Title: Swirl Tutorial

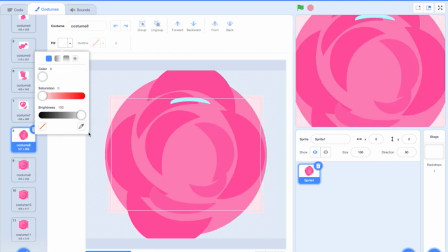45:11 Um, but what I forgot to do was I want some of these to be a different shade.
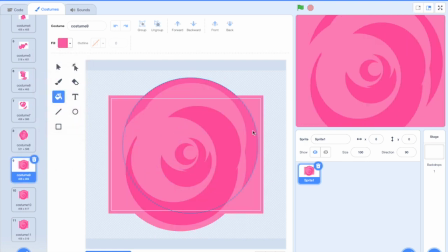45:20 Um, like let's make this outer one a different shade. I think it just adds to it, like it just ends up looking better.
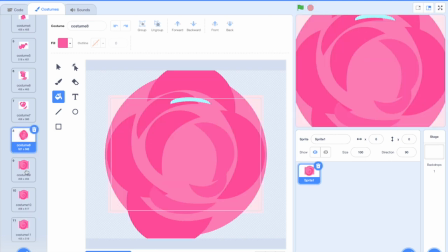45:37 Yeah, like it gives it some variety. So yeah, I lied earlier. You only need three colors, not four colors.
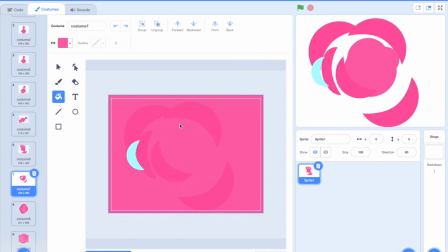45:45 I was thinking of like this little thing that I usually do for the eyes,
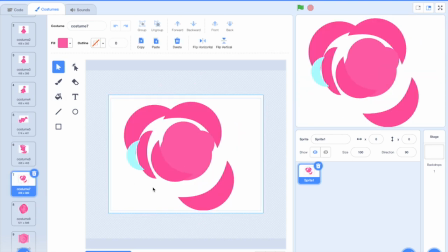45:51 because usually it's like a character that turns into a swirl.
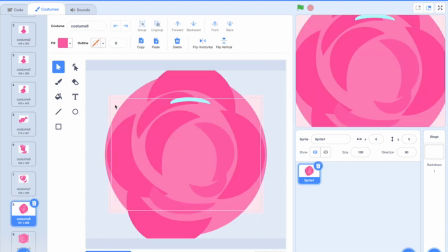45:57 But I think you. Oh wait, I forgot to change the background.
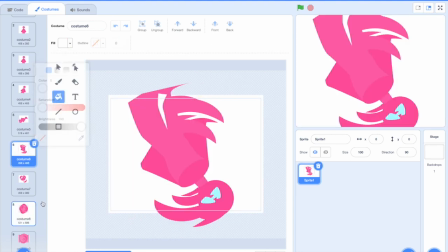46:02 You do in fact only need three colors, and you don't even need three.
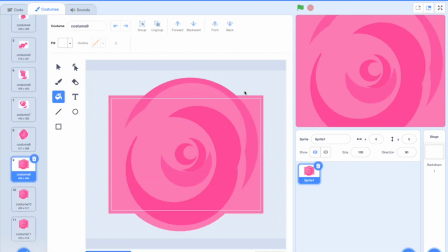46:07 I just think three looks nice. So, like I was saying before I interrupted myself, what I'm gonna do now is pay attention to like smaller details and just watch them to see if they move consistently. Like to start with, I'm gonna watch the eyes, um,
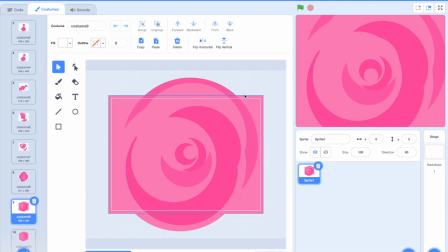46:26 because I think I was noticing that they weren't like moving in a good arc, or like they were disappearing too soon or something.
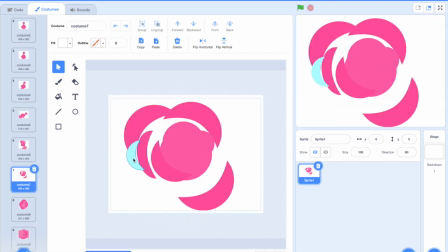46:37 Yeah, like the problem is that right here you barely notice them, and then right here it's very noticeable, and then just disappears.
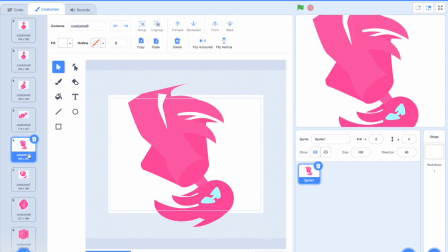46:46 So it's not consistent because it goes from like
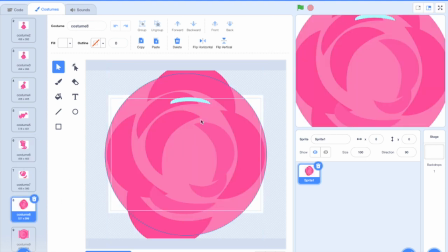46:49 noticeable to not noticeable to noticeable to then like not noticeable because it's not there.
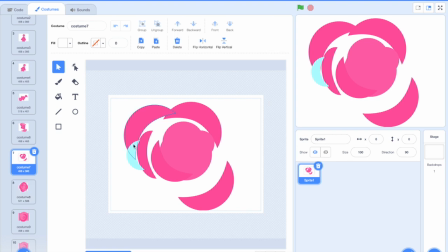46:56 It needs to be following like a pattern. So my solution is I can make this bigger, I think.
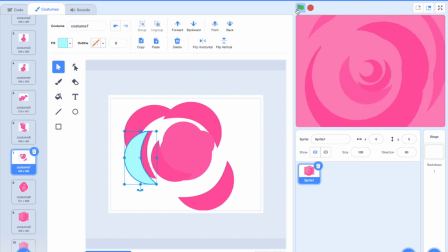47:03 Maybe that would work. You can definitely notice it more right there, but I think I liked it better when it was kind of small.
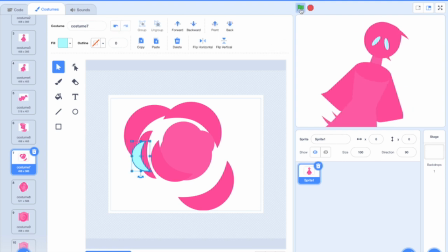47:11 So let's try this out.
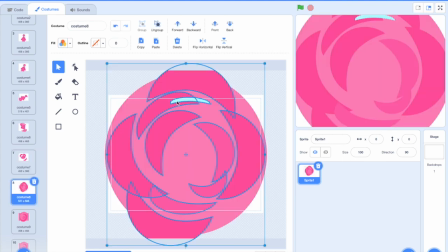47:14 Alright, I'm liking it, except this, I feel like this just has too much weight. Like it's too noticeable. I think it should like start to hide behind another swirl.
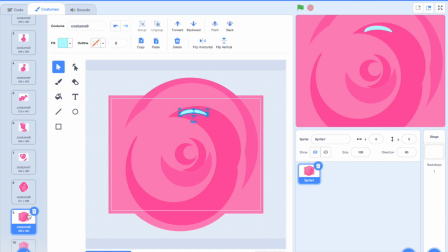47:28 And then what I should probably do is I should continue it again.
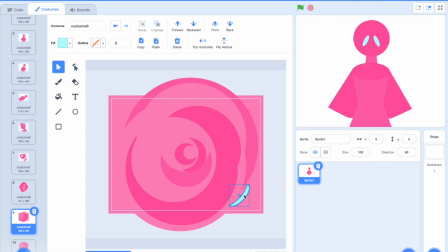47:36 Um, Maybe like, yeah, I think we need to do something like this, and it just goes off the screen.
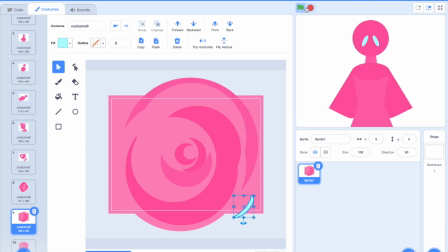47:53 Yeah. All right, so I'm playing it because I'm like paying attention to
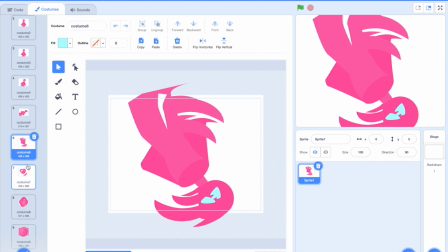47:59 certain elements to make sure that they're looking good and not like
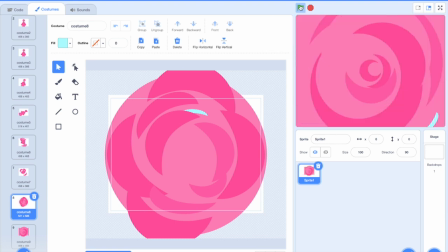48:08 moving all weird.
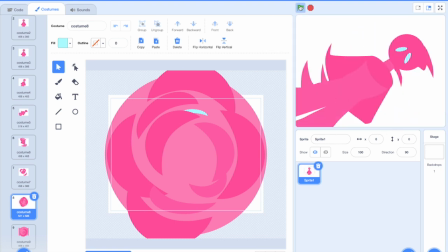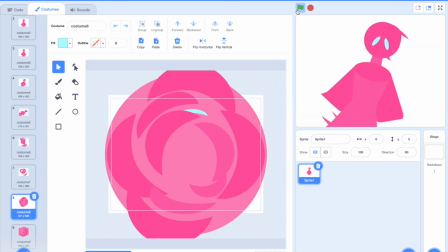48:17 All right. So I think we can continue with this then, because I think it's looking okay,
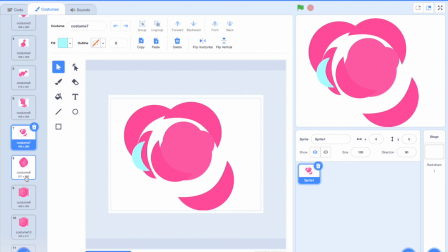48:25 except I feel like I either used one too many frames right here, even though there are only two frames,
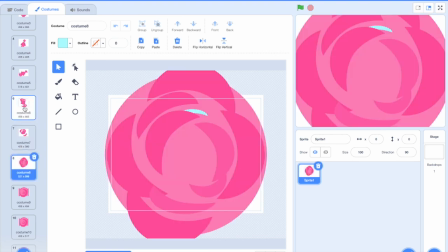48:33 or I just, I don't know, I messed something up. It just looks a little bit awkward. Let me actually change some of these to this color. I think that would help.
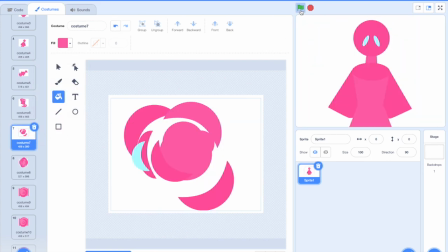Yeah, like take some weight off, because this is like a lighter color, less contrast with the background.
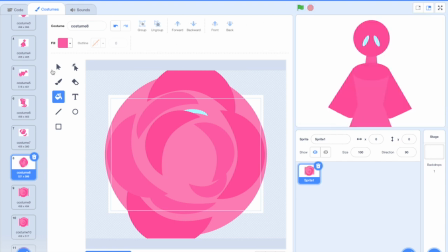49:05 Alright, there we go. Okay, so we have now gotten to the easy part,
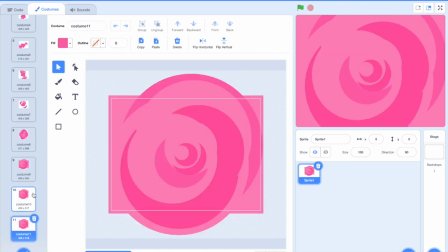49:14 which is you just literally continue this like a million times.